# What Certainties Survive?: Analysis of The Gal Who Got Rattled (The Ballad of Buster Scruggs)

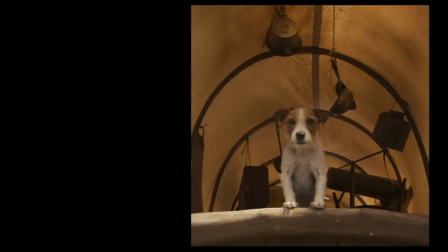(12:24)
It's like she's finally accepted herself as an agent in her own life, as an individual free from the overbearing presence of her dead brother,
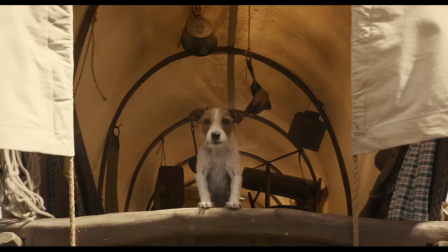(12:33)
and can finally see President Pierce for what he really is, just a yappy little dog.
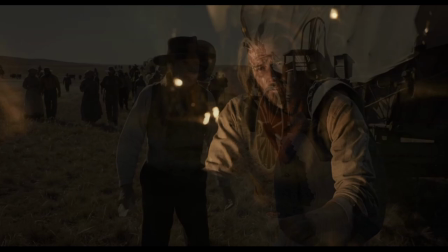(12:39)
And so she decides to rescue him. She no longer cares about the complaints this might bring from others on the wagon train.
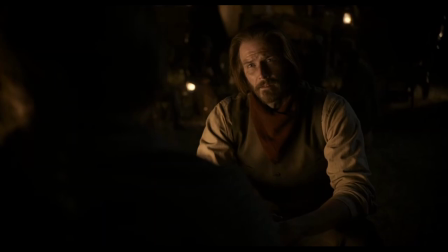(12:46)
It's the compassionate thing to do. It's what is right.
Shall I confess I have no money? What is right?
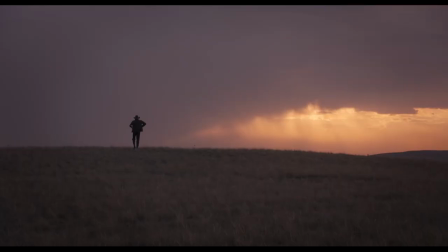(12:58)
The fact that the dog escapes death at the hand of Billy Knapp is yet another subversion of our expectations.
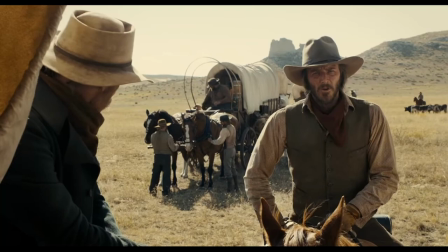(13:03)
As we watch him take the dog off, we assume that that's the end of the poor creature. But we've never actually seen Billy Knapp use a weapon.
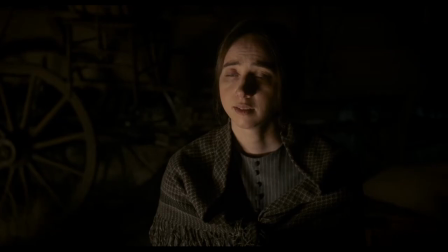(13:11)
We assume he's a good shot, but he turns out not to be. Yet this actually makes sense given the gentle disposition that we've witnessed from him.
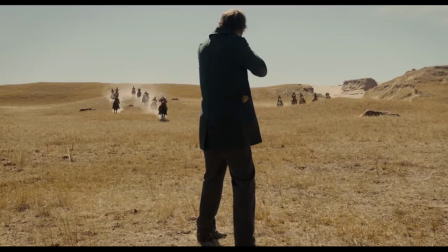(13:19)
Such a kind heart would not be an expert in killing the way the hardened Mr. Arthur turns out to be.
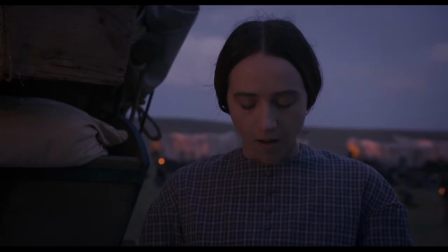(13:26)
As Billy returns from the failed execution, he says, I should have deputized Mr. Arthur.
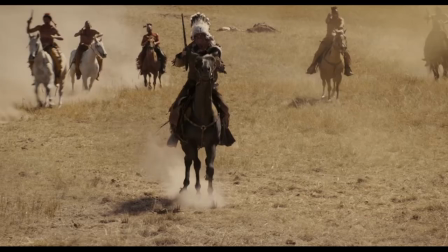(13:32) That man is a crack shot.
Which again foreshadows the events in Part 3.
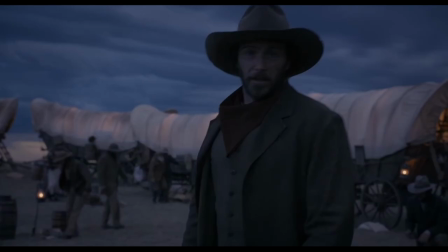(13:36)
But there's an even more subtle parallel between this scene and Part 3, which really showcases just how deftly the Coens can write a good script.
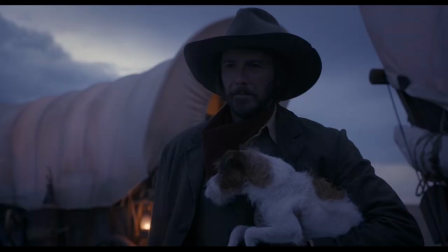(13:45)
After Billy suggests euthanizing the dog, Alice asks if they might just let it go instead.
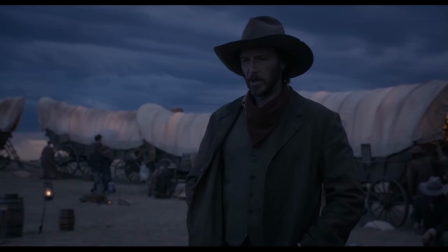(13:51)
But Billy says,
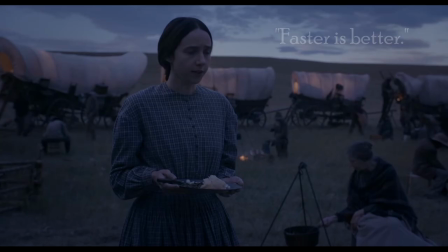(13:56)
Why is this important?
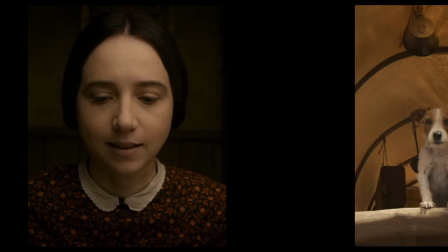(14:02)
Well, especially considering how Alice and President Pierce are equated with one another,
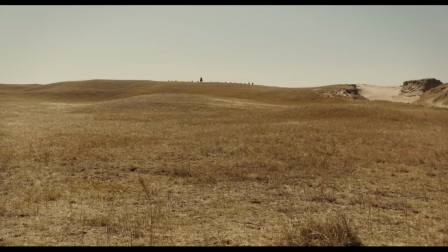(14:07)
Part 3 presents the possible scenario which Billy warns her about in this scene.
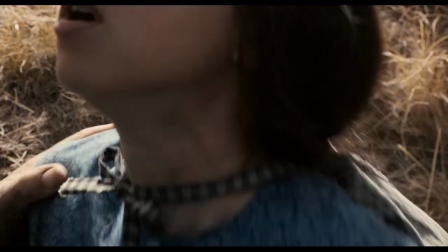(14:14)
only instead of wolves toying with the dog it's the potential for the war party of
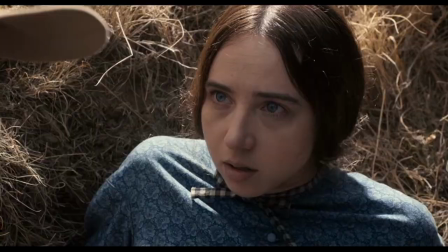(14:20)
native americans to quote toy with alice this
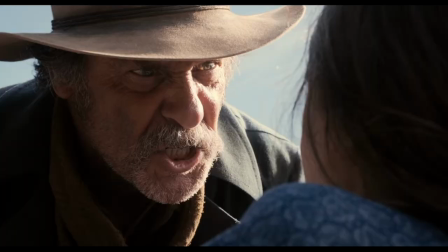(14:26)
is business middle i'm about they catch you it won't be so good after they take off every stitch of your clothes and have the way where you they'll stretch you
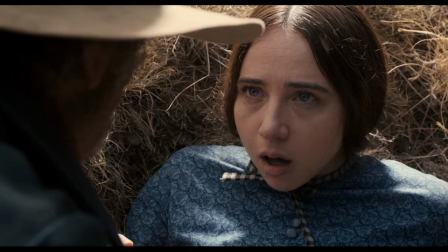(14:34)
out with a rawhide and then they'll drive a stake through the middle of your body now i'm not condoning the stereotype of
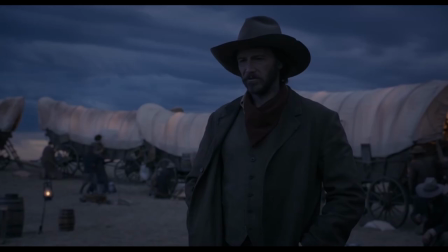(14:39)
native americans as you know savage wolves but this is the portrayal that Arthur relates to Alice.
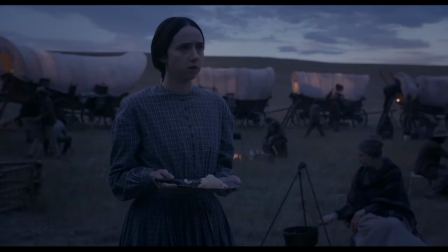(14:45)
So this is in her mind, on top of the fact that Billy Knapp has already explained to her that...
Faster is better. Yes, I understand.
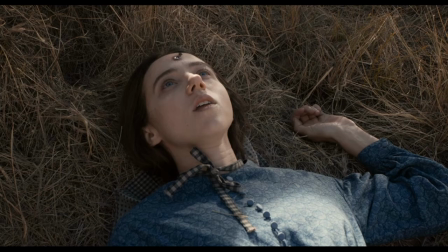(14:55)
Thus, it's more believable that Alice would choose to euthanize herself, as she's already been primed to think of the wilderness as a merciless and brutal place.
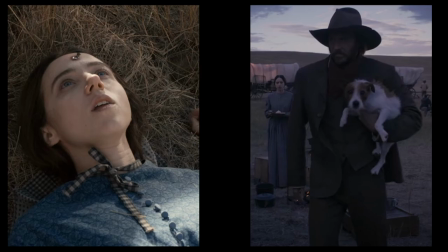(15:04)
Alice's death and the failed killing of President Pierce are both mercy killings to spare them a more painful fate, supposedly.
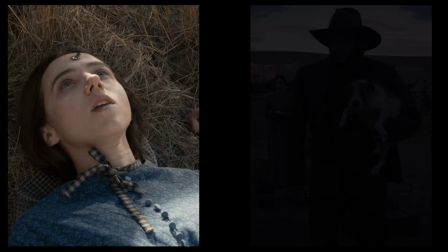(15:13)
Since President Pierce survives the attempt on his life, we, the audience, are primed to hope the same will happen for Alice.
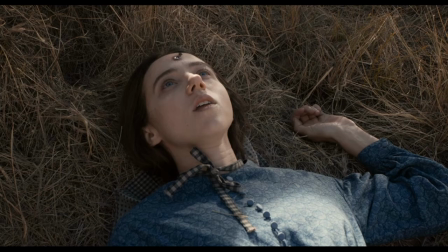(15:21)
But it doesn't, yet again subverting our expectations.
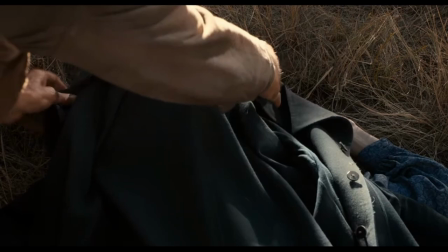(15:24)
And it leaves us with the unsettling question, why does President Pierce deserve to live and yet Alice deserve to die?
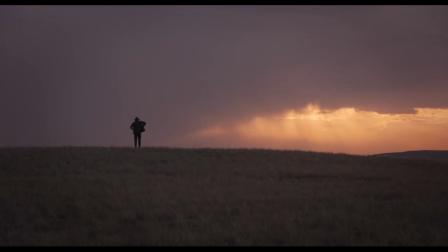(15:32)
If Billy Knapp had successfully killed President Pierce,
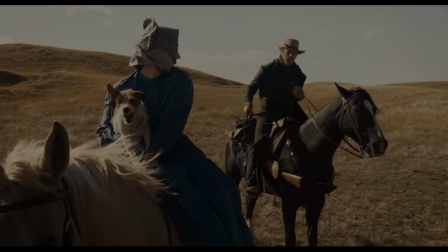(15:35)
then the dog would not have been alive to lure Alice from the safety of the train, and therefore she wouldn't have died.
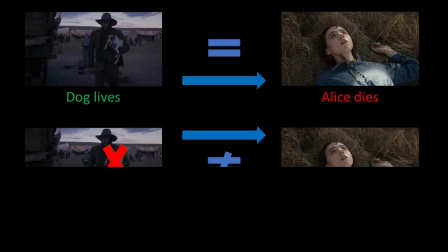(15:43)
In other words, one is triggered by the other, and so both cannot live.
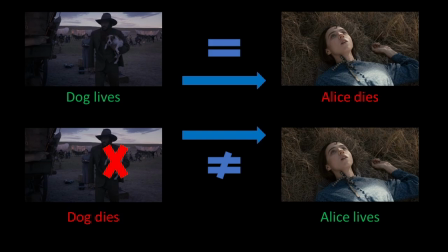(15:48)
So the dog's life and Alice's death are causally connected.
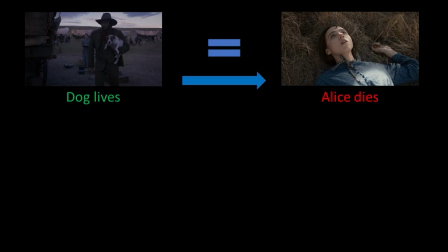(15:52)
One of these lives must be sacrificed for the other to survive, and for reasons beyond our mortal comprehension, events happen to play out in the dog's favor. It goes without saying that part three is the grandest and most obvious subversion of our expectations as it overturns the entire story that's come before it.
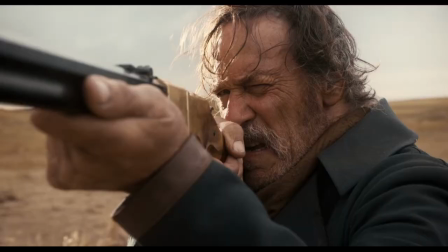(16:13)
I mean, it's really a shock the first time you watch it, and yet the groundwork has all been laid so that it's believable.
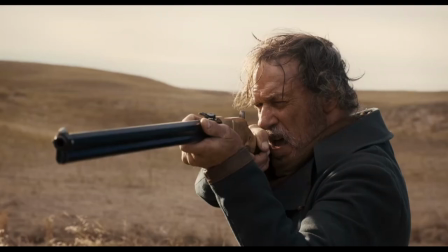(16:20)
The character of Arthur is really ingeniously designed, and his actions in part three are yet another, and I'm starting to get tired of saying this phrase, subversion of our expectations.